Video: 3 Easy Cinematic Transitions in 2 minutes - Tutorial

In this video I will show you how you can easily and quickly create 3 different cinematic transitions. You can use these transitions for all your recordings, no matter which camera you use. You will not need any plugin. I'll show you the transitions in Final Cut Pro, but basically you can create all 3 transitions in the same way in almost any other editing program. All transitions are based on the same principles and have in common that you have to plan them in advance. Also, they all include adjustments to the clip speed and work best when you add sound effects. Use a similar subject at the end of the first clip and at the beginning of the second clip. For example, when you're shooting, be sure to include the sky at the end of your clip.
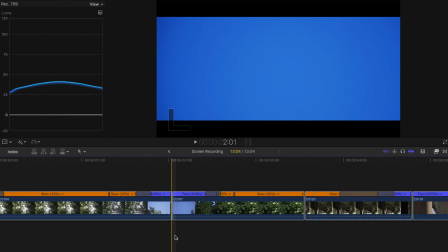Your next clip should then start with the sky. Of course, you can also always tilt up and end with the sky at the end of the recording when shooting. Then when editing, you simply invert one clip so that that clip starts with the sky. It doesn't just work with the sky, of course, but also with objects that have a similar color or generally when your clips end or begin with motion blur.
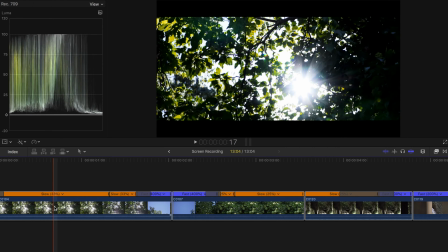As you can see here, I slowed down both clips because they look more cinematic and much smoother in slow motion.
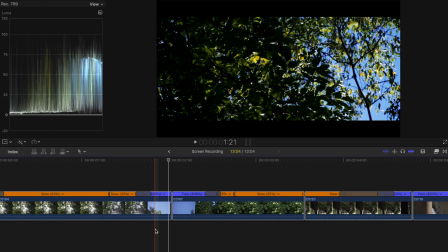At the end of the first clip and at the beginning of the second clip, I increased the speed. In other words, I added a speed ramp.
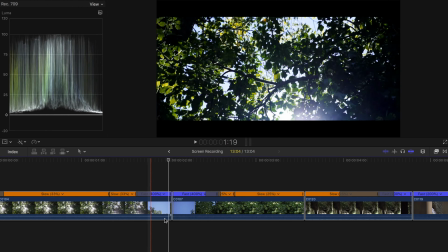And the transition is already finished.
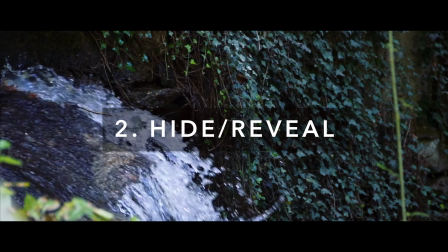With my second transition, one clip ends behind an object, for example a tree, and the next clip begins behind a similar object.
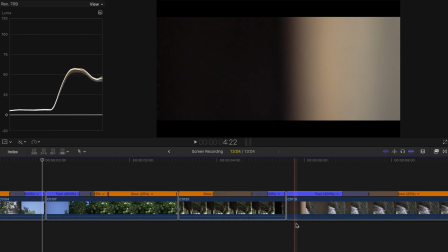If you film both clips in the same direction, then it looks at the end as if the new location is simply on the other side of the tree. Again, I slowed down both clips and then created a speed ramp at the end of the first clip and at the beginning of the second clip.
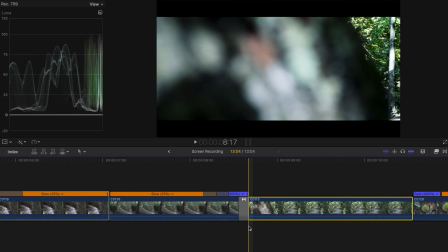In my second example, the trees have a different color. To hide this, I added a fade effect. With my third transition, the first clip ends in the blur and the second clip begins in the blur.
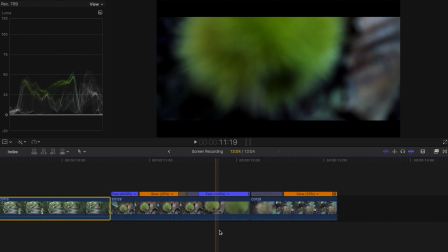So the principle is basically the same as with the other 2 transitions. Here you shoot the first clip forward into the blur and the second clip back out of the blur. When shooting, you can of course also start both times in the blur. You then simply invert the clip when editing and the transition is finished. You support my channel with a like, thanks for watching and see you next time.